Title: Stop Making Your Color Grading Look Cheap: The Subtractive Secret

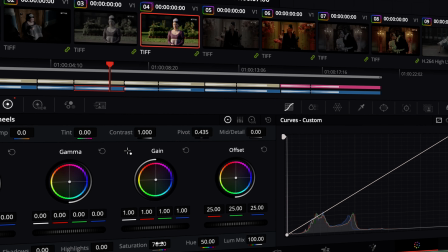Most creators make the mistake of boosting saturation equally across the board, which just makes the image brighter instead of making it richer.
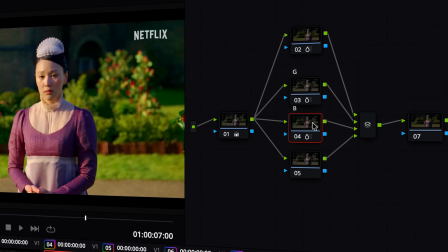You might spend hours building a 12-note tree for one specific look, but the second you move to the next shot, the whole grade breaks.
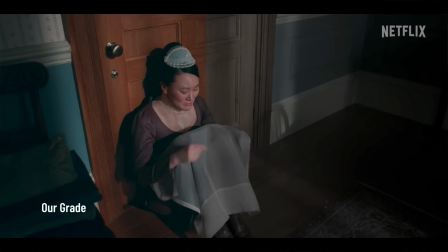Your grade won't travel between different platforms because it isn't built on a solid foundation.
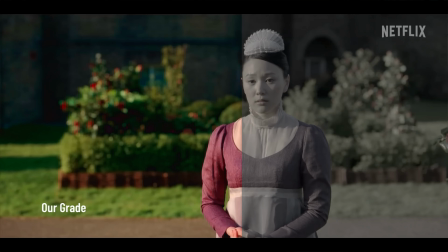If you look at something like Bridgerton Season 4,
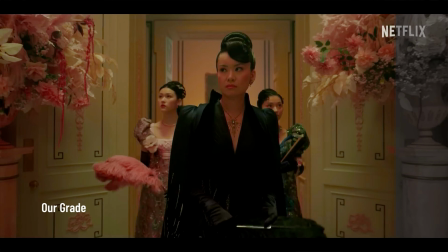it looks different because of the colorists are using physics rather than just slapping on filters.
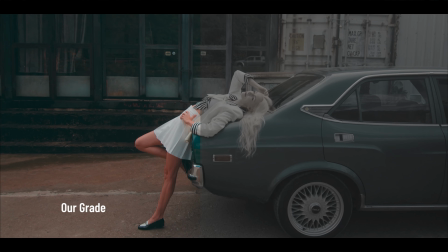Dense color in the real world isn't additive, it's actually subtractive. And that's exactly how physical film works.
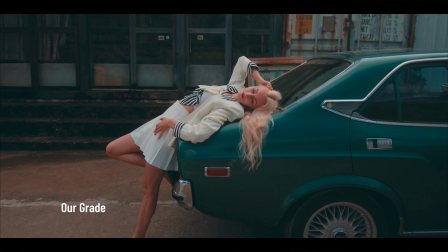Over the next 10 minutes,
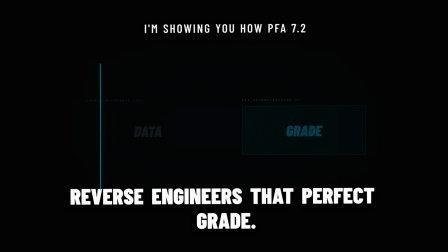I'm going to show you how the PFA Color Studio 7.2 reverse engineered that perfect grade using 4 specific engines.
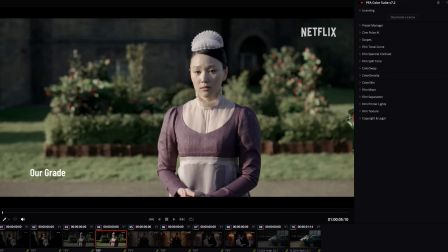We need to start with the contrast engine because this is where most people mess up their image right at the very beginning. Film contrast isn't flat or digital. It has a very gradual roll-off in the shadow and milky blacks that manage to hold all the details.
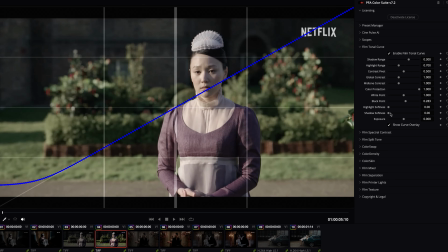You can achieve this look by increasing your black point slightly while rolling off the shadow contrast and lifting the mid-tone contrast just a tiny bit.
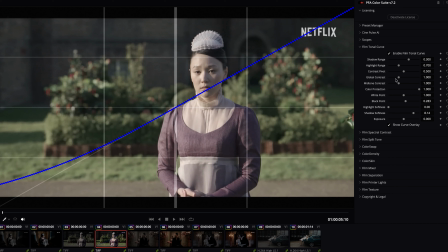The color protection slider keeps all these adjustments isolated from your saturation,
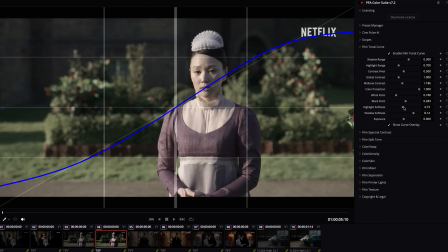so your waveform stays clean while your actual colors remain completely untouched. But here is where the process gets really interesting for your workflow. Spectral contrast doesn't actually affect the pixels themselves, but instead it works directly on the individual channels.
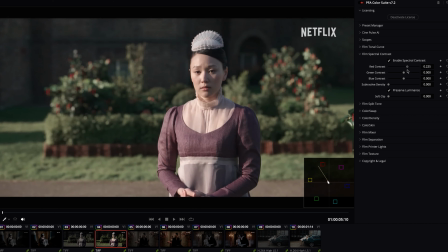When you push your red contrast, you're expanding the separation between red and cyan on the vector scope to create more depth. Green contrast spreads your magenta and green tones, while the blue contrast brings back those nice yellow and warms up in the frame.
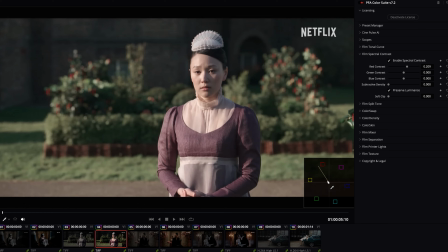If you watch the scope as you increase each slider, you will see the pixels spreading across the color wheel without changing the luminance level at all. This is basically the ultimate tool that every colorist dreams of having in their toolkit.
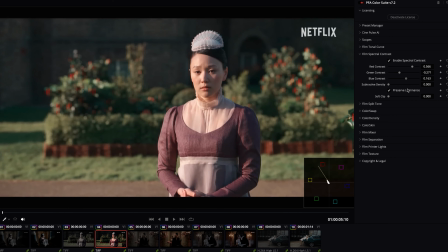Now, once you have finished that spectral work, you might notice the image starts to feel a bit too bright or slightly inflated. This happens because traditional digital saturation is additive, meaning it pushes the pixel up in the waveform and makes the image brighter as it gets more saturated. That's just the color science. This is the classic digital problem that makes many amateur grades look cheap and thin. Subtractive density slider inside spectral contrast mimics the physics on its head.
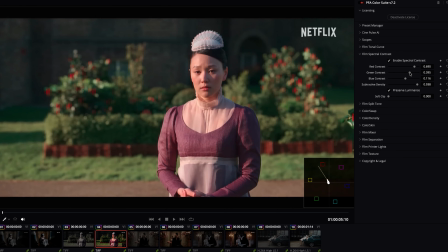So it's like increase your saturation, the luminance actually drops in proportion. This mimics exactly how film dye stacks on physical strip of film to create a deeper look. The image gets richer instead of getting lighter.
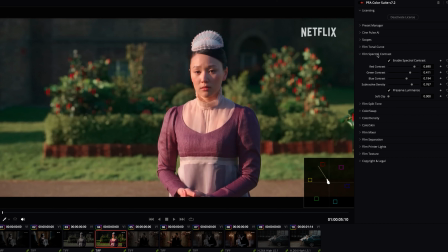That is the big secret to why high-end shows looks expensive while your traditional standard saturation tool looks like plastic. Film split tone is what finishes your entire contrast foundation by letting you treat the shadows and highlights as two independent zones,
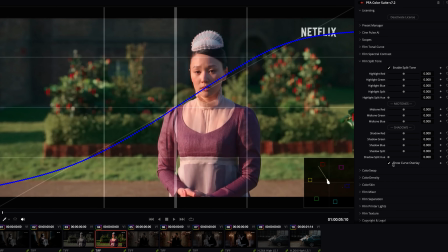even midtones. If you turn on the curve overlay, you can see your entire tonal range map out right in front of you. You can push the shadow split hue in one direction, like adding cyan in the blacks, and then push the highlight split hue towards something like red in the brightest area.
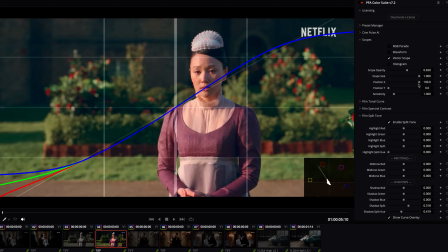This is what creates that signature Bridgerton depth, where you have one color in the shadows while the other in the highlight. So that wraps up the whole entire power of the film contrast engine that consists of these 3 tools. And look at the before and after. It's a dramatic change.
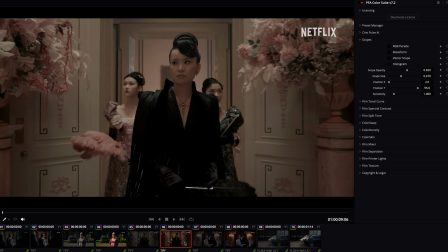So now let's look at the color engine. This is where the real magic happens for your image because it gets you 3 tools working in total harmony: color swap, color density, and color scheme. This is a specific system we use to replace traditional masking, which saves a massive amount of time doing the grade.
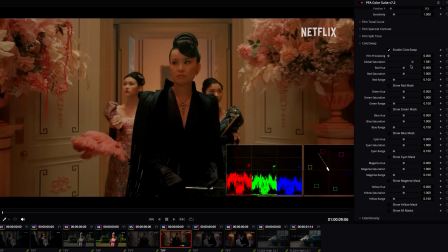Color swap is your standard additive saturation, where you turn up the global sliders and then watch the pixel climbs on the waveform in the parade. That is your basic digital look. But color density completely flips the logics to give you a more cinematic depth and feel to your colors.